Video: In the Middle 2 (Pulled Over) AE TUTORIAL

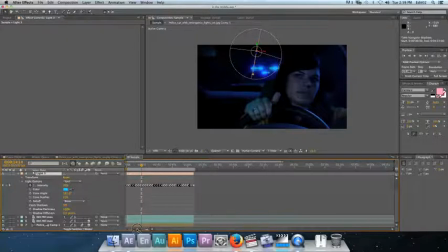[3:58]
The intensity, all this stuff in here is just alternating intensity from negative intensity all the way to 150, and then back to negative, and then that's just copy pasted this whole way.
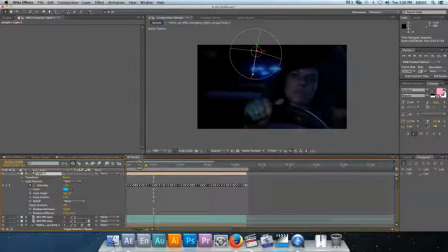[4:16]
So it alternates from on off. And the color is blue to kind of draw out the blue lights that are already emitting from the image.
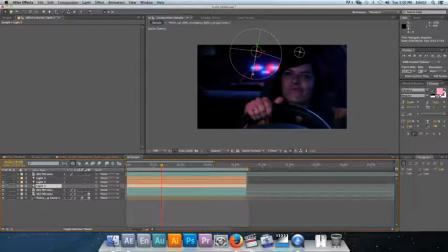[4:27]
Then I added a red light. Did the same thing with keyframing the light intensity, and then to keep some of those white lights back in there, I just put a white light on top that always stayed lit.
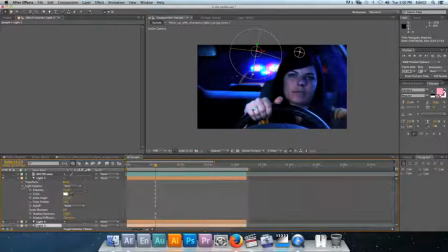[4:41]
I believe. Let's see. Yeah, there's no keyframes on the intensity. The intensity is just, I got it to a place I wanted just to keep the integrity of those white bright lights coming from the cop car.
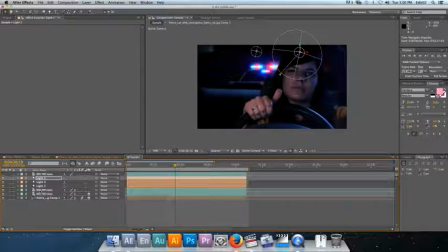[4:54]
Now, in order to apply these lights to our footage, the footage has to be a 3D layer. In your material options on that layer, you need to make sure we've got accept lights, which is on. If I turn it off, you'll see just a little bit how the
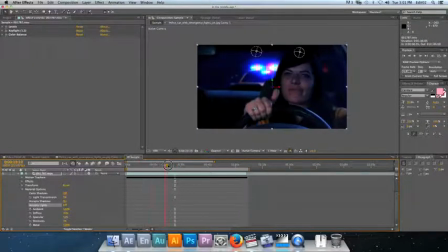[5:16]
image changes, and then it would no longer, so those lights are flashing in the back, which is okay, but you know, in this case the lights obviously would also influence the inside of the car, so accept lights, keep that on.
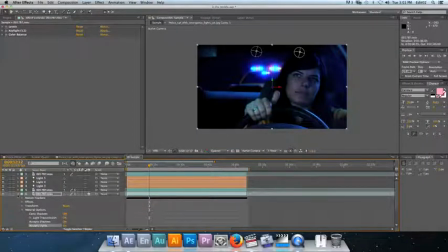[5:29]
The lights on her face were a little bit too much for me, so I've actually got this layer on top, which I duplicated this layer and did not make it 3D. In other words, it took off the light from her face, and I created this mask.
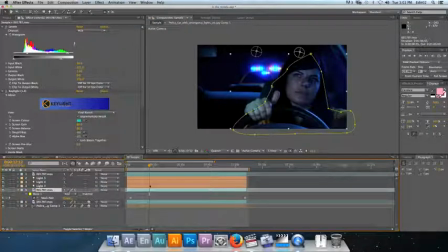[5:47]
If I hit M on the keyboard, that'll bring up the mask path, which the mask path, if we scrub through here, you see the mask changes and follows her just a little bit. I put a feather on that mask, and basically what that did, it just slightly took the light off of her face.
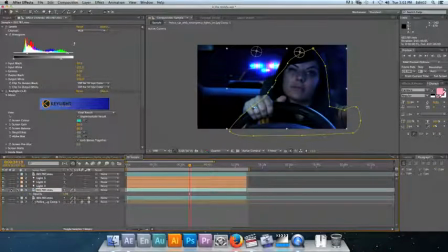[6:05]
I do have an opacity on this layer, so it shines through just a bit. That would be completely without. That would be with. If I didn't have any opacity, that would look a little bit awkward. You see some color disparity just on her hand even there. So, you know, down to 55%.
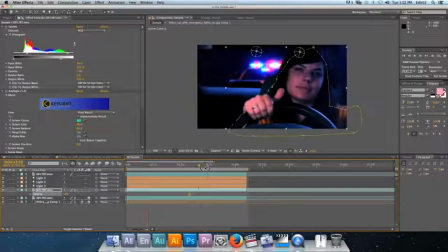[6:21]
Just gave me the look I was going for. So, that's pretty much it. Except there's also here, you see how both that my image in the background and my foreground,
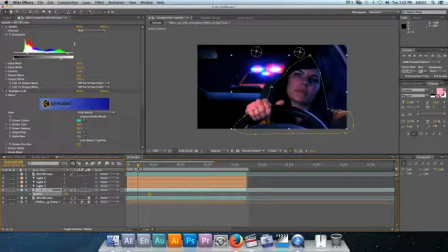[6:36]
my footage, I had the camera on a slider when we were shooting the footage, so we slid that forward. I needed to match the background image, whatever we put behind her car, on that same trajectory. So I did a
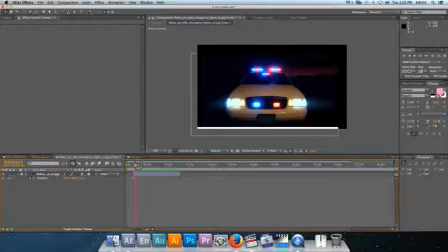[6:53]
camera movement, or just a positional change on the image. I just did a slow push. I kind of guessed on natural camera movement, but that's just a Z. You know, I brought it forward a little bit,
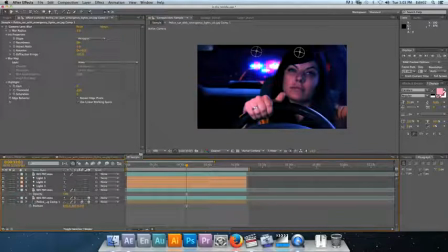[7:10]
but in my sample here, and actually I'll show you, if I just take this layer
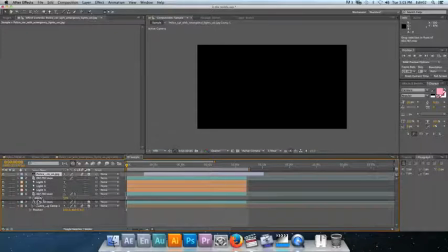[7:20]
and pasted it inside this layer, this is non-pre-comped,
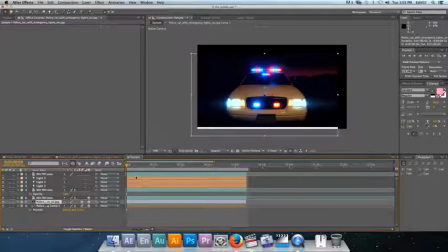[7:26]
because it is in front of, it's a 3D layer and my footage is also 3D, but because of the movement, it's in front of my my footage in Z space. Obviously it's not in front of this one because this one's not a 3D layer, but it's only slightly opaque.
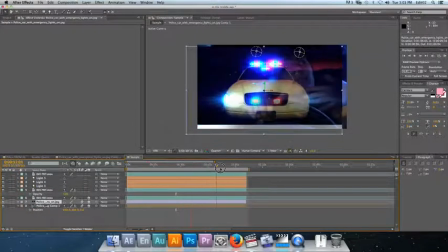[7:46]
It was on top of my footage, so simple fix, I just pre-comped it, which have the layer selected, go to layer, pre-compose,
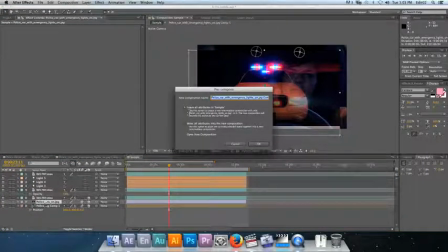[7:56]
leave all attributes or move all attributes. I moved all the attributes into the new composition so I could keep it 3D in the inside of the comp, and that forced it behind because now it's just simple layering.